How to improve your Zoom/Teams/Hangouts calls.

So, due to the coronavirus pandemic we've got going on at the moment, a lot of people are asking me how they can improve their video quality and call quality using video conferencing software. So I'm going to show you a couple of tips, starting from just using your built-in webcam and just trying to improve that, all the way up to using fancier cameras and fancier setups.
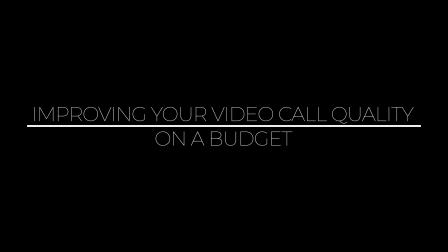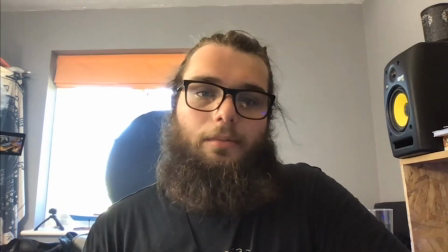So, we've switched over to the built-in webcam on my laptop now. It's an Apple laptop, so the webcam's not brilliant.
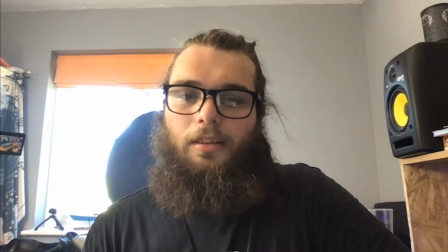They don't put the best webcams in their laptops, unfortunately. But it can always be improved.
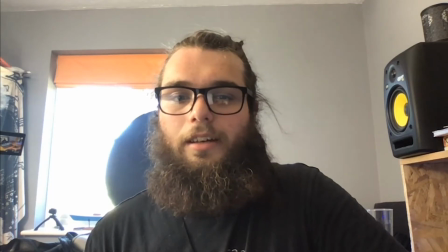Lighting is a key part of improving video because any camera won't get a very good shot in low light,
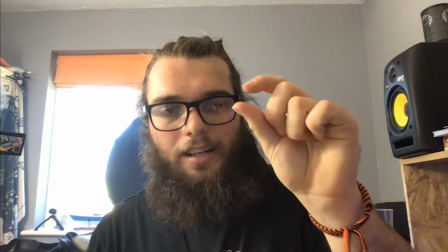especially webcams because they have a really tiny aperture, so there's not a lot of space for light to get through.
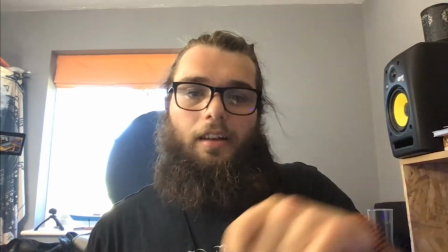So the more lights you can get, the better. Any lights work. This is obviously an on-camera light.
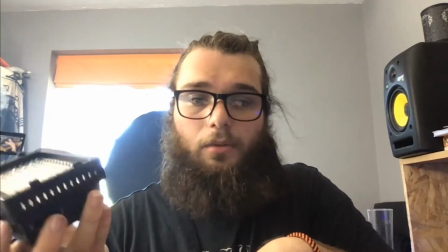These are only about £30. If you want to buy one of these, go for it.
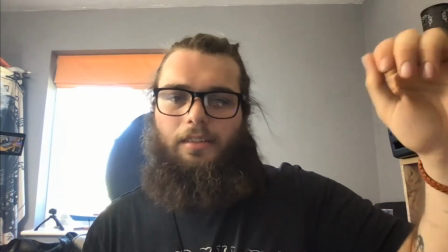I think Elgato do a really nice one, which has got a fancy stand and stuff, which is slightly more expensive, and I'll put that in the description or in the Facebook comments or whatever.
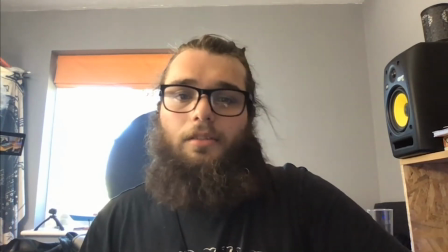But anything works. You can use desk lamps, you can just turn the lights on. One of the best ways is to go outside.
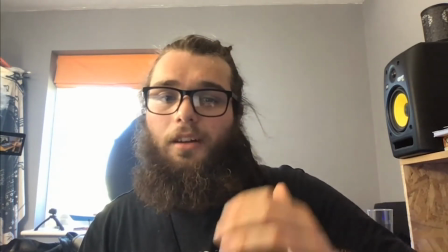If you can go outside, you will automatically get a much better shot from your webcam because natural light is a really nice lighting to use, especially on a cloudy day because it's nice and diffused.
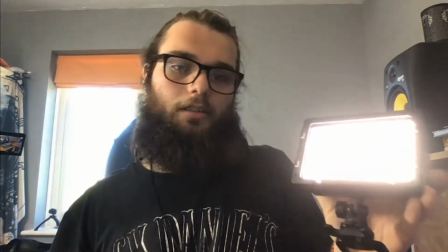What we're going to do with this, there's a couple of ways you can use it. This one comes with a stand, which is nice.
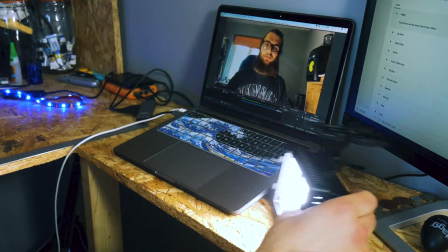If it doesn't, just turn it upside down and rest it on a table, it doesn't really matter. So we start off by just putting it down there and we'll see what that gives us.
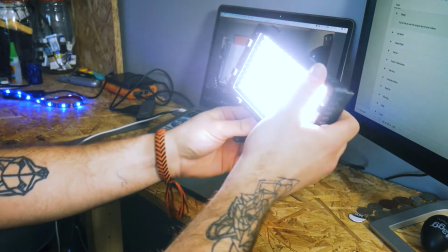If we adjust the angle of it,
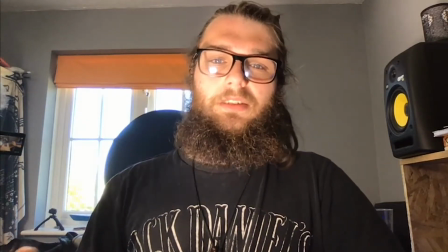it's better, but the shot's not great.
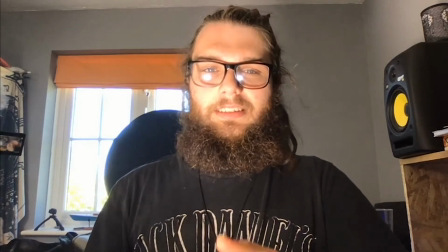It's very directional, it's very underneath, it makes me look a lot older, and as an extension, I'm going to be squinting a lot in the video, so you don't really want to point the light straight at your face,
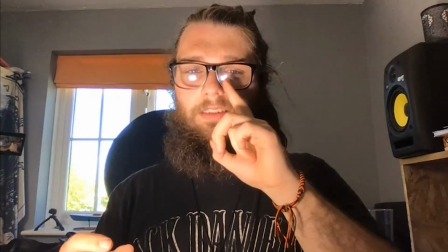because also you see here we get some reflections on the glasses if you wear glasses.
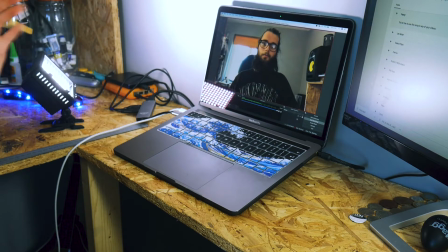So a nice way to combat that is just reflect it off a wall, and it gives you a nice soft light glowing on your face.
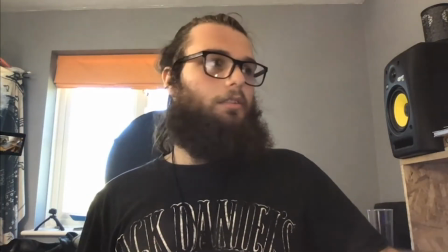It's still very directional, so I'm quite lucky because up here, I don't know if maybe you can't see it,
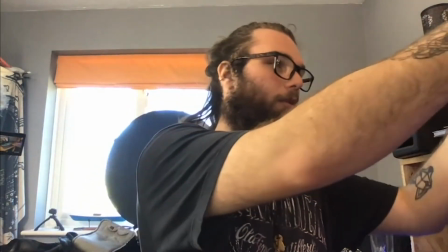but over here I've got a shelf, so I will what I'm going to do is I'm going to put this on the shelf
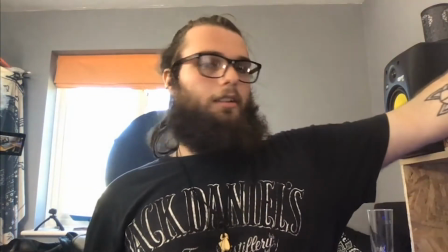and just reflect it off the wall, and you can see the difference.
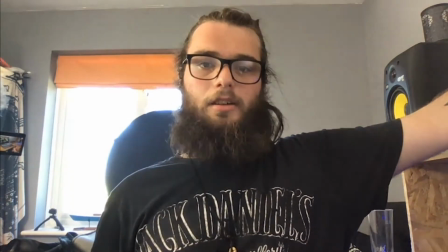It fills in this side of my face, so it's going to give you a much more even, nice, natural looking light.
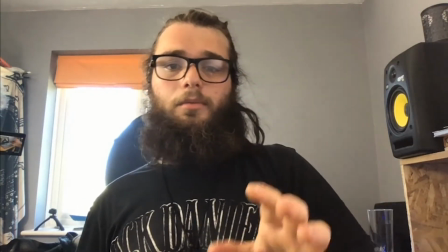Now another thing you can do, because one issue we've got here as well
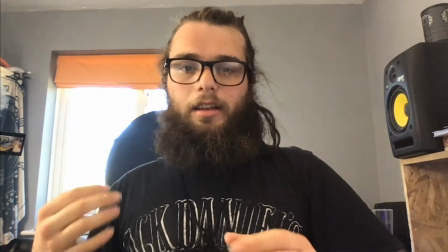is this window in my background is forcing the camera to expose for the window and not my face.
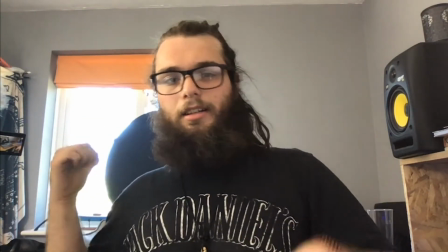So it's trying to expose that correctly and not this, because this is the brightest part of the image.
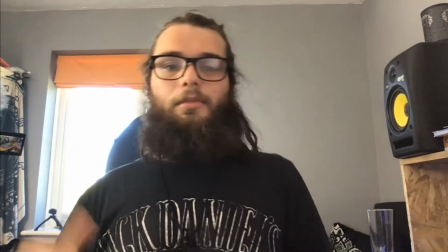So quite a good way to fix that, and I know it goes against my add loads of light, but you don't want light coming in from the back like that, is either move the laptop,
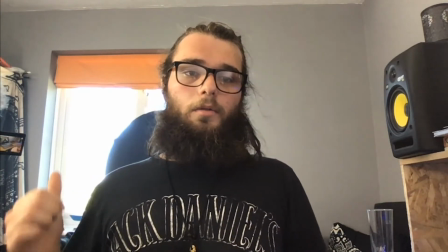which I'm going to do in a second, or just drop the blind.
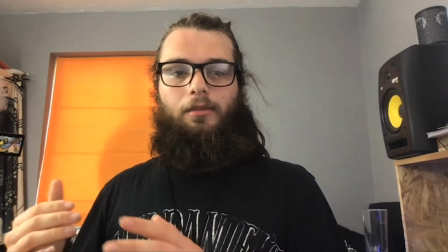So what I've done is I've shut the blind behind me. What this does is it gives me more separation between me and the background, and it makes me more pronounced.
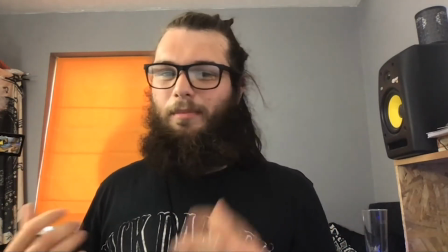Unfortunately, it's not a great background shot, and we'll talk about making your background look a bit more interesting later on, but it's better, it works, and it's a lot better. So another very important part of making your shot look better is to just tidy up your background. It's not going to look great if you've got a load of mess behind you. You just want a nice tidy background, and with as least clutter as possible, ideally for a business conference. You don't want to have a load of stuff in your background.
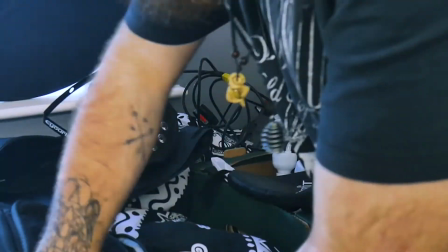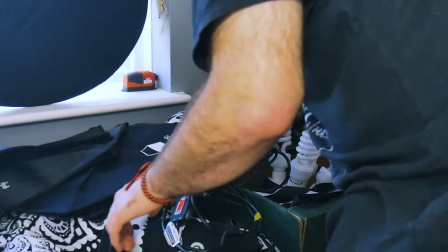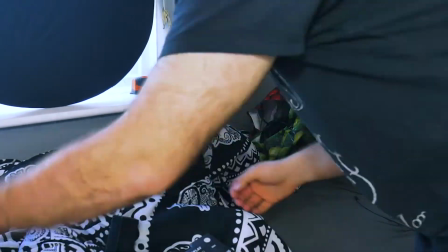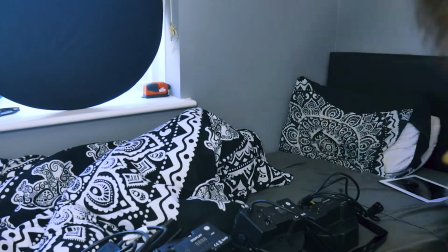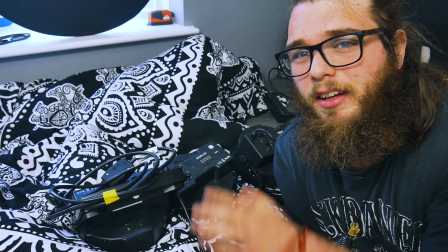Now we're going to look a little bit at improving our background through lighting. These are used mostly on stage and like discos and stuff.
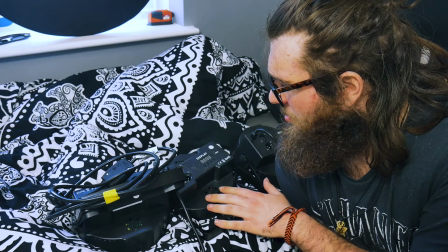These are really cheap. I think these are about, they're about £15 a piece.
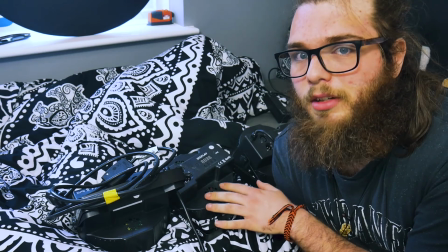So if you want to buy these are great. I'd only recommend using these though if you're using a USB microphone, because they do make quite a bit of noise.